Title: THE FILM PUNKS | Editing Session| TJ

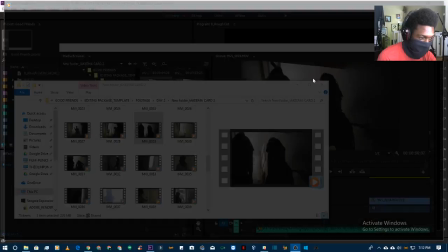(29:43)
It's okay. But they don't go away.
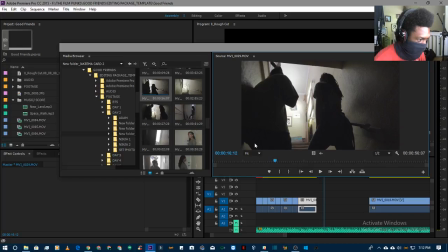(29:48)
And if you ever get a camera and you wonder what those little dots are after you record, then that's what that is. This is a dead pixel. Not a big deal. You know, shit's not perfect. Not at this level. I'll tell you what is bugging me, though. It's the fact that this footage is looking very fluid.
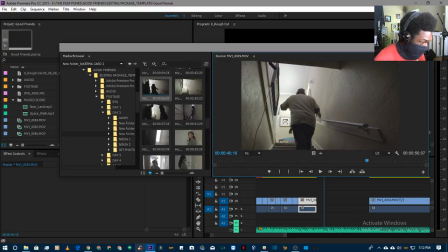(30:06)
What I mean by that is it does not look like 24p, which is what everyone should have been shooting in.
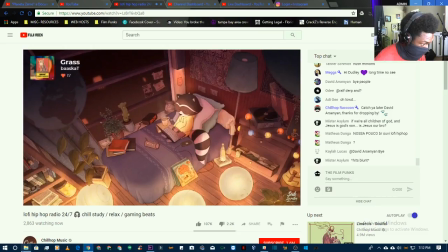(30:11)
It looks like 30.
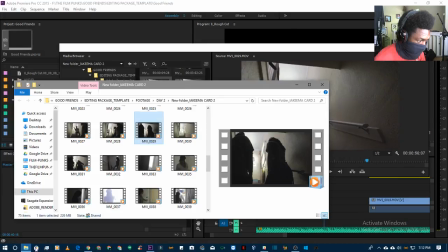(30:15)
Just double check that.
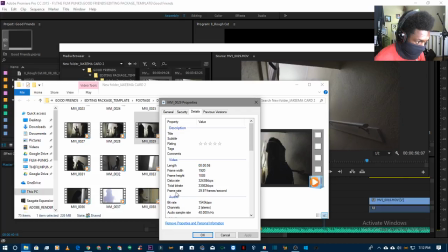(30:25)
Now see that frame rate 29 point. Yeah, so that's a faster frame rate, which means it's gonna have a more fluid look.
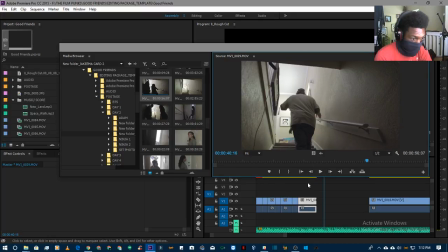(30:35)
It looks more like news than movie, if you get what I'm saying there.
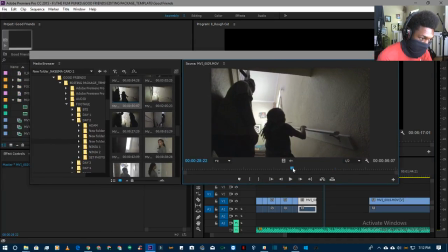(30:40)
Not cool, but so that means somebody's camera wasn't set for a certain amount of time, wasn't set correctly.
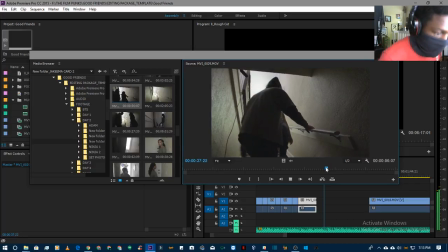(30:47)
Now I know we do setting checks in the beginning of a shoot and throughout the day just to make sure nobody's camera reset.
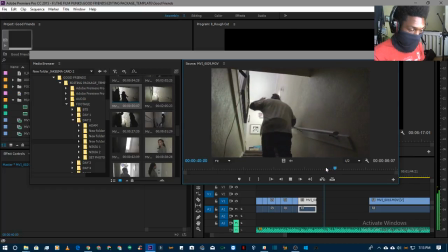(30:56)
So we might have missed a couple shots. So we can get away with this because there's not a lot of side-to-side movement. There's lateral movement. So it's harder to tell when it's lateral movement.
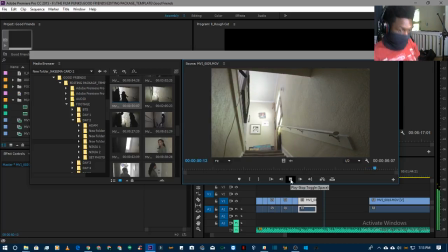(31:15)
But frame rate affects your motion blur, as does shutter speed. So let's see, we'll go with that shot. Let me just check these other ones real quick.
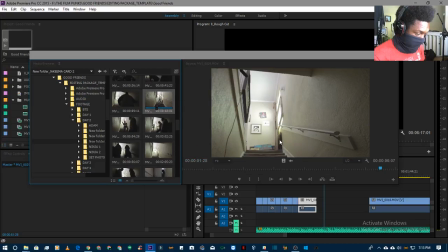(31:30)
Got a few of them. Some
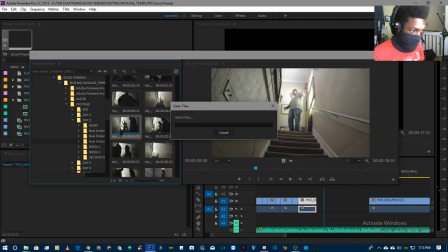(31:39)
shenanigans on set.
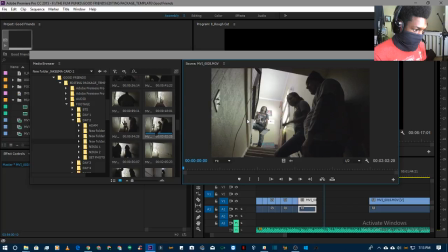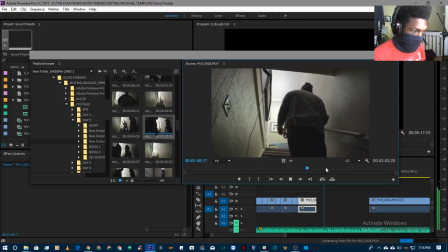(31:49)
This is them going up. We need a little distance because he's supposed to have waited for a second.
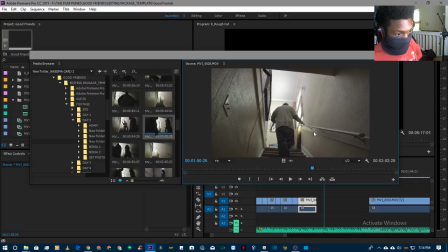(31:58)
Also, composition-wise, it makes more sense for one to be one side, one to be the other side, so that it looks, so you can see both of them in the frame.
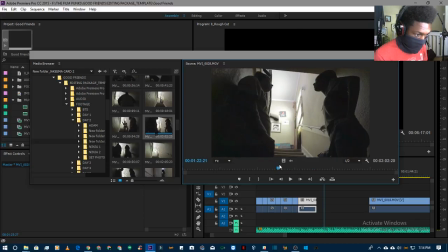(32:06)
This looks a little bit.
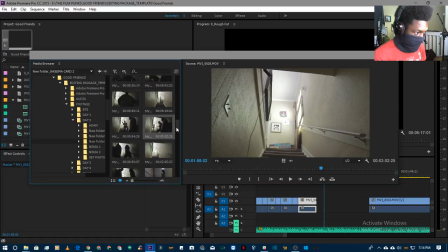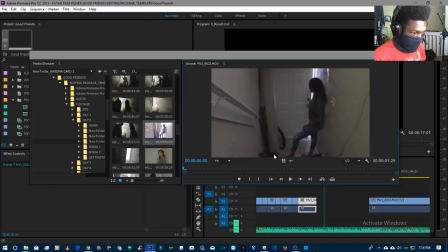(32:13)
Let's see what this was. This is looking down. No, not buckled.
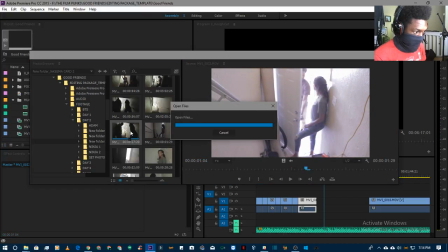(32:18)
But it's not an actual shot.
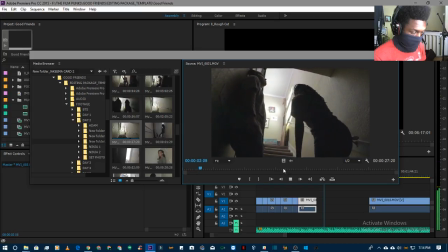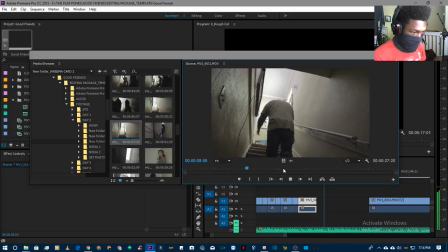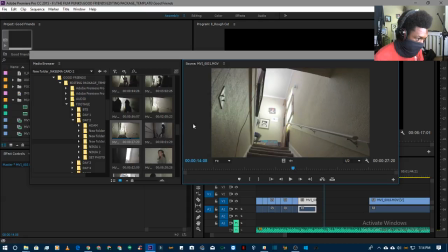(32:31)
Kind of like that one. Probably gonna go with that one. And again, I haven't looked through all the shots. It's more or less just I'm more concerned with overall how the flow of the movie is gonna feel.
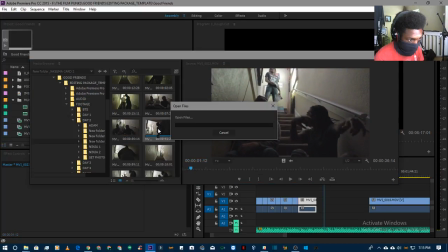(32:47)
And yes, you need real shots for that, but
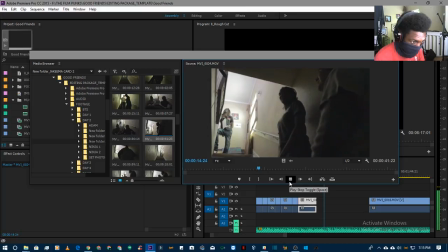(32:52)
I'm gonna leave the heavy editing to someone else and just kind of get some things on the timeline to establish what the whole film is supposed to kind of be like. And I'm gonna let the main editor decide which takes are the actual best takes.
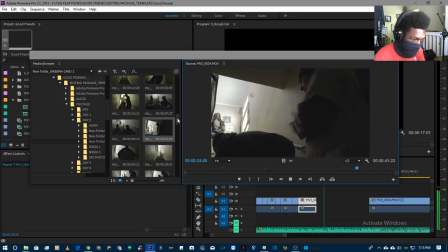(33:11)
And I will help by matching up the audio. What we should have did was just line directly into the camera
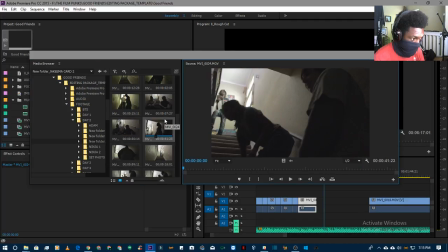(33:21)
with my wireless setup or my, or like a direct line, but just to save ourselves this issue.
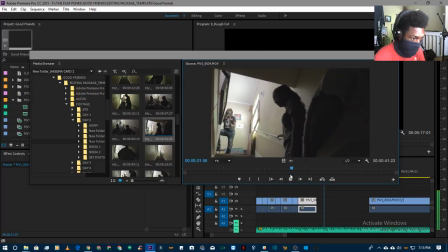(33:30)
They need to sync it. Okay, so I like that she's on one side. Let's see if he stays to one side. They didn't actually go in that.
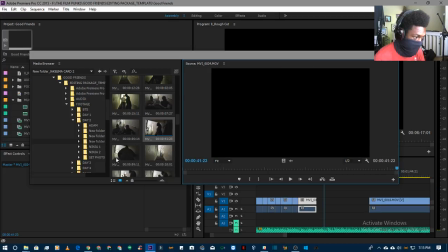(33:41)
Okay.
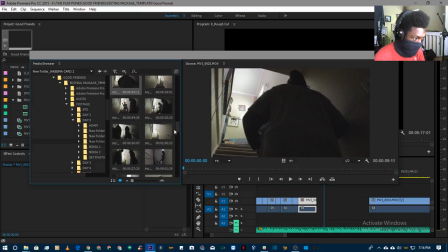(33:45)
So I'm feeling like I already had the right one.